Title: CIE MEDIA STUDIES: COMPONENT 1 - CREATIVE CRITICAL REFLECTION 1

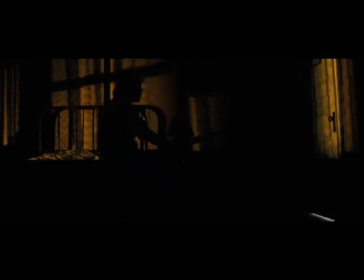[3:57]
The sounds of the phone ringing, the phone dialing, the creak of the floorboards, Llewellyn's footsteps, Llewellyn crouching down, and the light switch are all heightened.
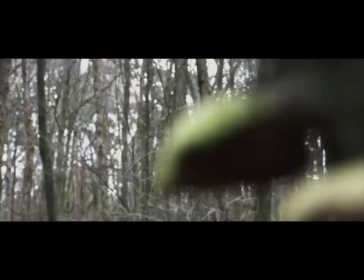[4:06]
This creates huge amounts of suspense because the sounds contrast against the silent background. Now look and listen closely to this clip from Crusade, and look out for the same things.
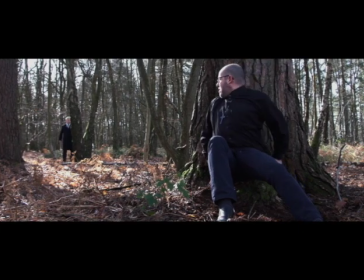[4:22]
The sounds of heavy breathing and leaves crunching under running feet are heightened to emphasise the sense of panic in this scene.
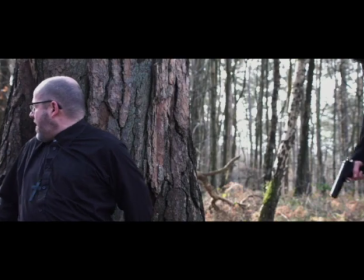[4:28]
The priest's dialogue of the Lord's Prayer is also heightened to achieve the same effect. However, we decided to use eerie music to create a sense of evil and suspense. This is one thing that the scene from No Country for Old Men did not use.
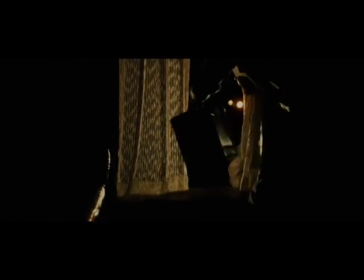[4:40]
Jumping forward now to the chase scene in No Country for Old Men, the aesthetics of the scene remain the same, the low-key lighting and the shots.
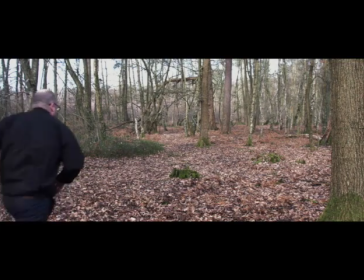[4:46]
However, our chase scene in Crusade is quite different. For our chase scene, we shot during the day, and it was quite sunny, therefore the lighting was high-key.
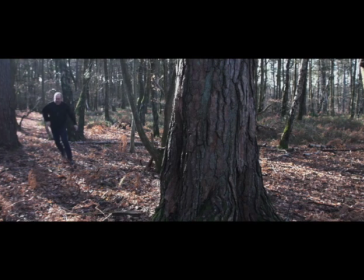[4:55]
Even though both clips are different here, they both achieve the same goal. In both, No Country for Old Men and Crusade, a heightened level of tensity and suspense is kept throughout.
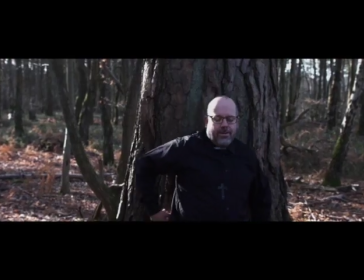[5:05]
In the making of Crusade, we wanted to contrast the different lighting between the priest scenes and the boss scene.
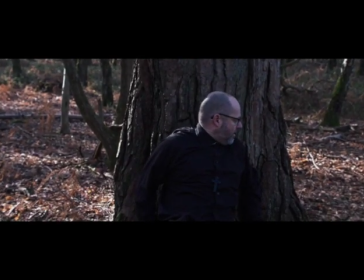[5:10]
We wanted this to show a difference of status. To achieve this, we also used high and low angle shots. Conventions of thriller opening sequences. This part of the video is split into 5 specific sections.
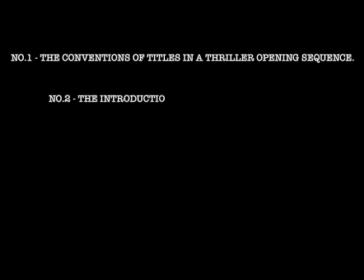[5:23]
The conventions of titles in a thriller opening sequence, the introduction of setting and locations in a thriller opening sequence,
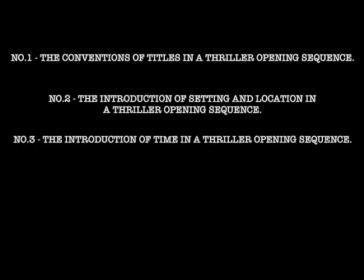[5:31]
the introduction of time in a thriller opening sequence, the exposition of narrative in a thriller opening sequence,
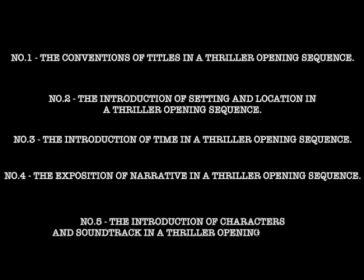[5:37]
and the introduction of characters and soundtrack in a thriller opening sequence.
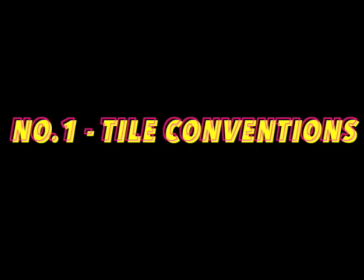[5:41]
The typical conventions of a thriller opening title sequence include dark style fonts that contrast in colour against an often tense or scary backdrop. Crusade, however, does not use such conventions. We decided to use a simple, Century Gothic font in white against a solid black title board. We used this to step away from normal conventions and to keep simplicity. Most opening titles vary in how they present locations. Some choose to establish location within the opening sequence, whereas others choose to just have an animated sequence.
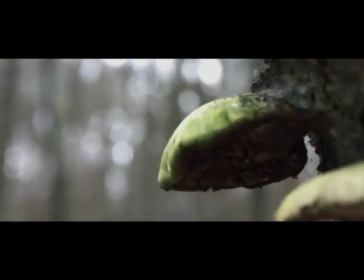[6:11]
For Crusade, we decided to establish location within the very first shot, a wooded area.
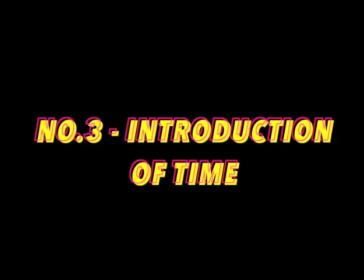[6:16]
There are several ways to introduce time in a thriller opening sequence. Time can be introduced in the form of night or day.
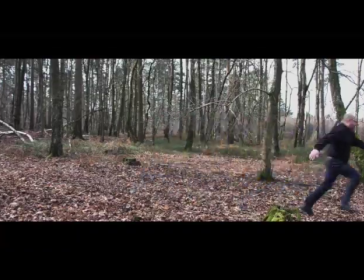[6:21]
For Crusade, we shot during the day and gave a clear introduction of time. Time can also be introduced through costume based on era.
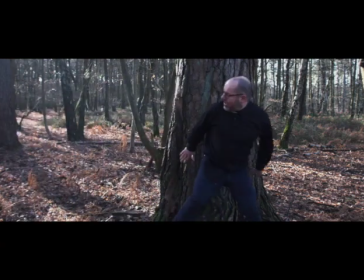[6:28]
Our opening sequence was set in the present day, so therefore, all of our costumes were fairly modern. Some thriller opening titles purposefully choose not to reveal much in terms of narrative. This is done to keep a sense of mysticism for a film. However, exposition of the narrative was a very important aspect for us in the filming of Crusade.
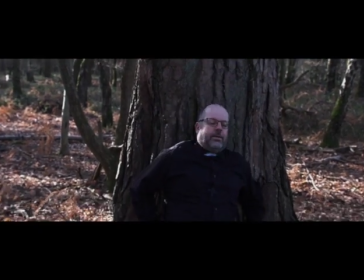[6:46]
It was easily possible for our narrative to be misinterpreted in a number of ways, so we attempted to expose the narrative as clearly as possible.
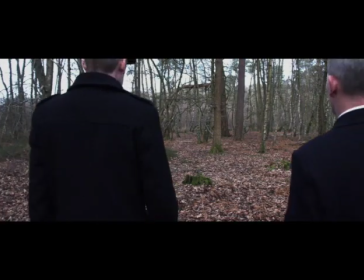[6:53]
This was vital because the opening sequence was meant to set up the narrative of the entire film.
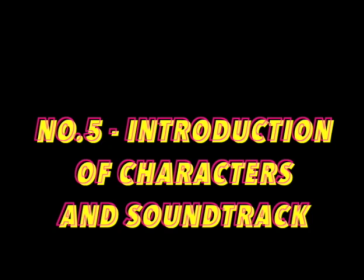[6:57]
Finally, for the introduction of characters and soundtrack, the majority of thriller opening sequences choose to refrain from introducing key characters in opening sequences.
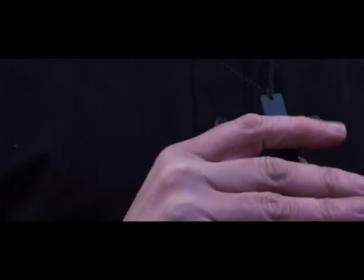[7:06]
Usually the opening titles involve a piece of action that does not include a key character, but instead creates a question like, why did that happen?
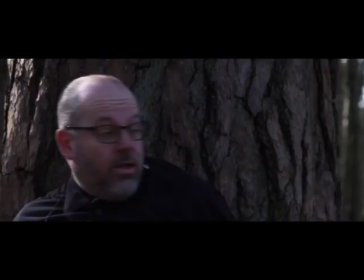[7:13]
This is usually shown with a piece of music that reappears throughout the film. We included several of these conventions in our opening sequence.
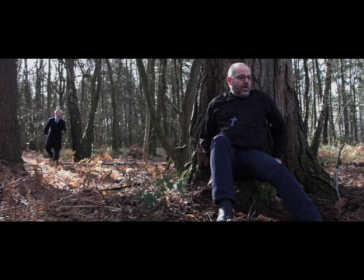[7:20]
The priest is not a key character in the film and is being hunted down. This creates the question as to why.
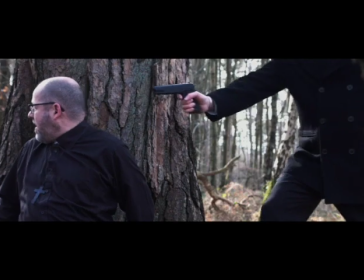[7:25]
We used a voiceover to try and make sense of the fact that the apprehension of the priest is the doing of a religious cult.
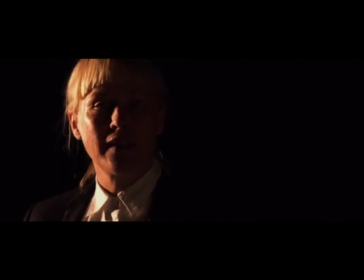[7:31]
This was shot and combined with the eerie music to create suspense. Representation in Crusade.
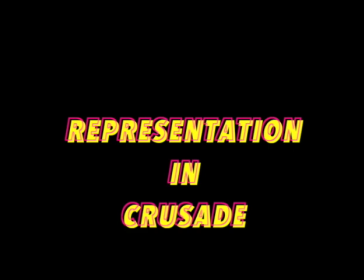[7:37]
In this part of the video, I'll be talking about representation in my opening sequence Crusade. As a group, we focused on 2 key areas of representation: gender and religion.
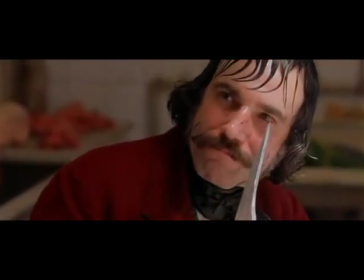[7:49]
With gender becoming a more and more topical issue in today's society, we as a group wanted to step away from male-dominant social norms.
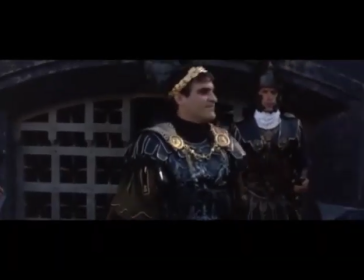[7:57]
The characters of power and status have throughout the years in film been presented as male, to the point where a female-dominant role was almost unheard of.